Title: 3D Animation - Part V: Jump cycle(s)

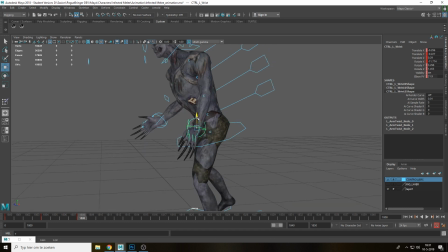You kind of want to be careful though, that you don't make it too cartoony in this stage. You can go really hardcore and have the arms like completely stretched. Ignore that cloth issue. I don't know why it's doing that. That's really annoying me.
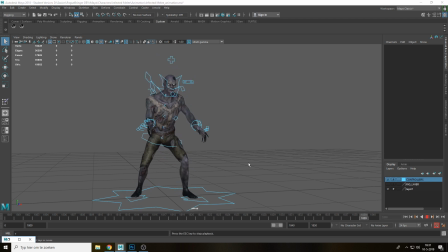The fuck? And it's normal again. Anticipation. Yeah, see now the arms are really not interesting. So I have to do the same thing here on 10.
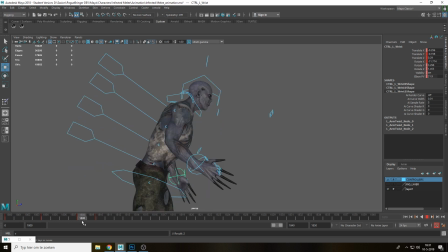And up. This is a weird motion here as well. This motion here is fine. It looks off because we did add in keyframes in between. So what if I turn on step preview?
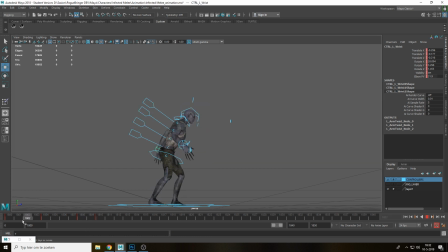Makes a little bit more sense. A little bit. Yeah. This is a really boring pose though, so I'm gonna see if I can do this a little bit differently. A little bit more interesting.
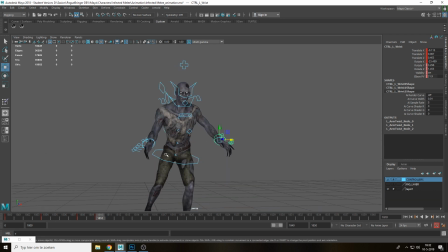A little bit wider since he's jumping, you know. That actually is not bad. That works okay. Check it out real fast again.
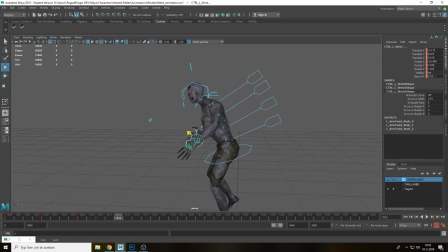Now, I kind of want to have these ones move a little bit up on 12, so that this motion is still happening. Then I'm going to copy-paste them again from 10 to 20.
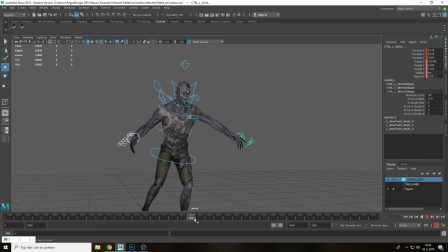It's walking. I don't know why it's walking. With these. Oh, I should probably hit S again. 20. Thank you. So this is too much, right? You can see this is too much. There's a really harsh animation happening.
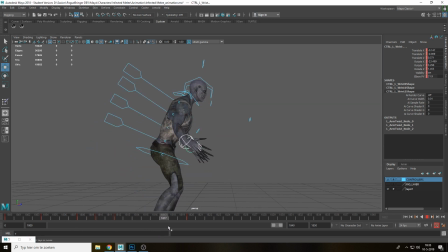Not for now. I'm gonna leave them. This is the falling motion, right? So this is actually okay. So you kind of want to have the arms. Oof, that's not okay though. The arms, they react to the motion of the entire body in this case.
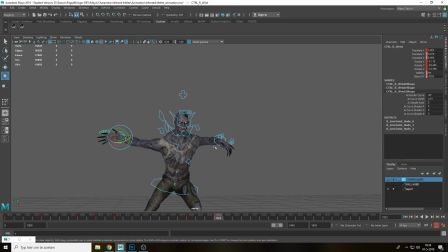So it should always be a little bit later. and the actual body itself. And it can be a couple of frames later. It doesn't have to be like 10 or 15, but a little bit later.
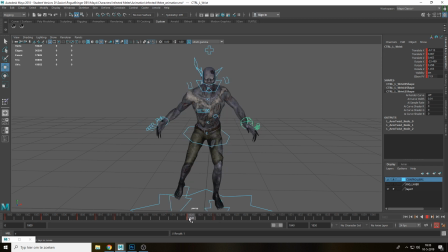Because I'm going to go for 3 frames later. So when it's sort of falling down, the arms also spread out a little bit, maybe a little bit too much though.
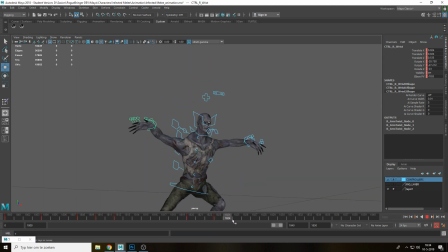Let's have a look. And they flail a little bit, and then on 28, I want them to be in the recovery pose. So this is the part where you can actually add a lot of weight to your character. That's what we're going to do as well.
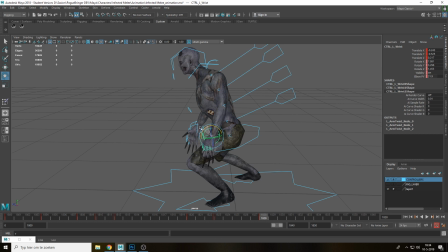See, because the pelvis stops at 25, right? But then the arms are later, so that actually adds weight. You get a lot of weight from it.
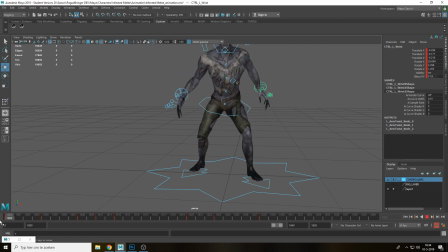And now 40, this should be in their original pose again. Might be a little, I actually want to shift it a little later, even like 29 maybe.
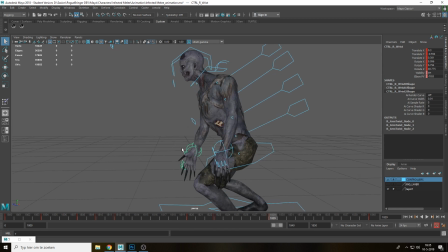A little bit higher though, especially this, the left arm is okay, this one is a little bit weird in my opinion. That looks better. Okay, this is okay for now, but we also need to do the entire spine, right? So nothing is happening so far with the spine, it's just standing there looking pretty. We need to add something, right?
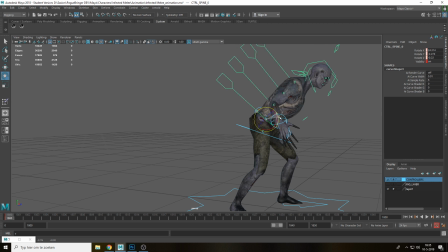So in the anticipation, you would expect that the entire spine moves a little, bends a little bit forward, right? So this anticipation here, it ends on 5. So I'm going to do here on 5 that it actually moves a little bit forward, entire spine. I want to move a little bit of rotation here.
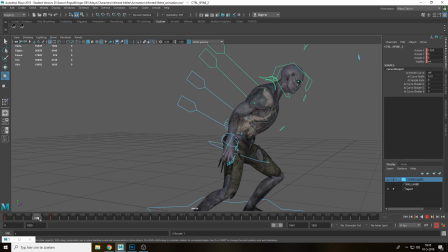Like this. So it actually bends forward. That actually adds to the anticipation. And then on 10, I just want to be okay on it in its original position-ish. There we go. Let's have a look. It bends forward. That's nice.
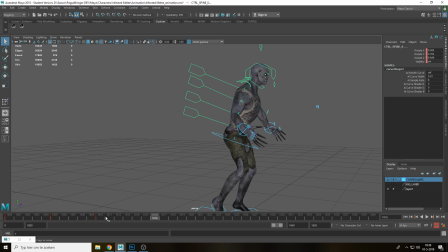Then it moves up. And the arms are doing something really weird right now. It's kind of creepy. I'm gonna paste them here. I'm gonna hit S so I could give them all attributes. And on 20 again, I'm gonna paste them real fast. There you go.
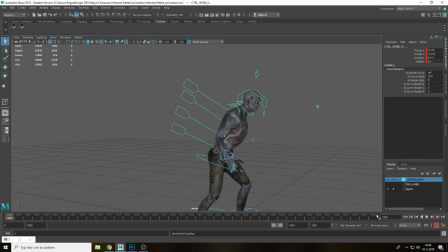And on 40, we should have the original pose again.
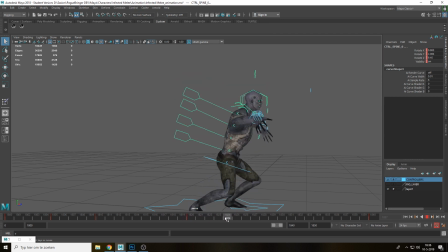Okay. So especially on the recovery part, right, the spine should react very heavily because the character has weight, right? So on 25 the contact bone hits, so I kind of want to be more.
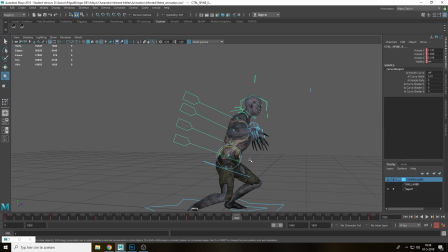So right now I'm just going to add like a keyframe here, maybe like a little bit. It's kind of bend a little bit, just a smidge. Then I'm going to add more frames here a little bit later. So on 29 here I'm going to bend the spine way forward,
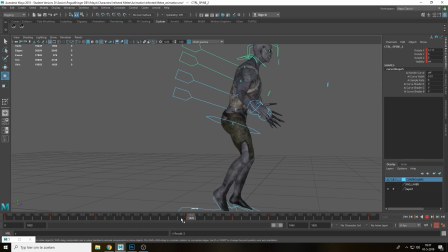so it actually responds to the gravity, so he hits it, then on 25 then it follows through and then it goes back to the original position here. This adds weight again to the character, right? You can see it actually works really well. But it's way later.
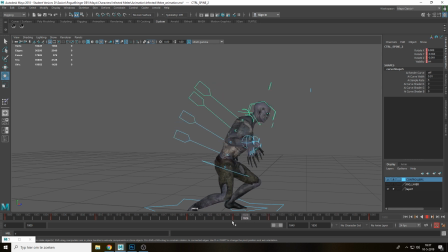Now you can also see that the arms seem to be later as well, because now they are at the same time as the spine, but again the arms should be later because it's based on hierarchy. So you first have these pelvis that reacts, then you have the spines that react in order.
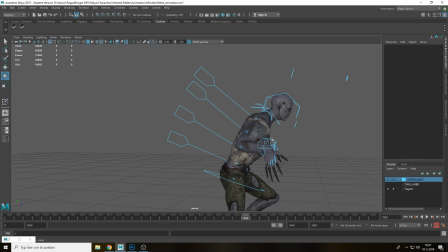When the spines are done with the animation, then the arms should actually follow. So they should be one frame later, maybe even 2 frames. I'm just going to try 1 frame. The spine here is done, and then the arms still respond as well to the actual spine move.
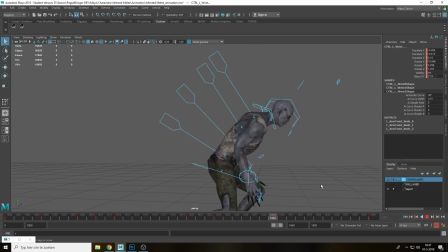Now you see it now, it's really nice and fluid. There's this movement that's constantly happening. Looks really nice. Also need to do it for the neck. But that's even later, right? So it's, it should be the same, roughly at the same time as the actual spine is. So I'm going to do the same thing here on 23.
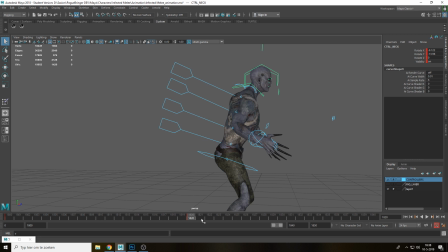I'm on 20. So this is the part where we start falling. Then the neck should be actually moving back, right? So it actually reacts to the downward motion. Still does. And then here it should actually start reacting to the actual contact in this case.
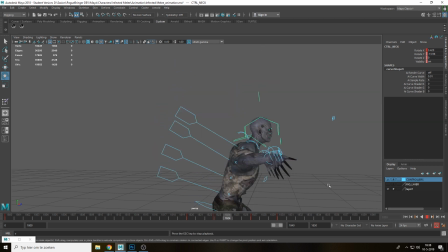So I'm going to move it down. Now you get this nice head bob here. See, this is really nice. I'm gonna do a little 1 frame later. That's nice. So
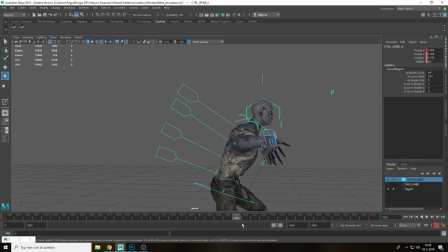the pelvis again is done on, at 25, and then you actually have the spines reacting towards to the actual contact point. So they're done at 29, all of them, and then the hands are done at 30, so that's a little bit later, and even the neck is even later.
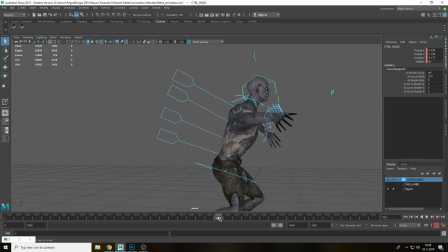Now you can also do the head here as well. That'd be kind of, I'm gonna do that now as well. And that should be even be later, right? Again, so it's based on hierarchy. So I'm gonna add a frame here on 23. Again, same thing here. I'm gonna add one on 28 and then 32. I'm gonna move the head down a little bit.
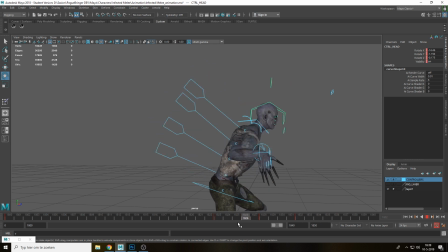Okay, so you have this almost like a chain of motion happening. But it's actually important that you spread them out. So one is done at 28, one on 29, 30, 31.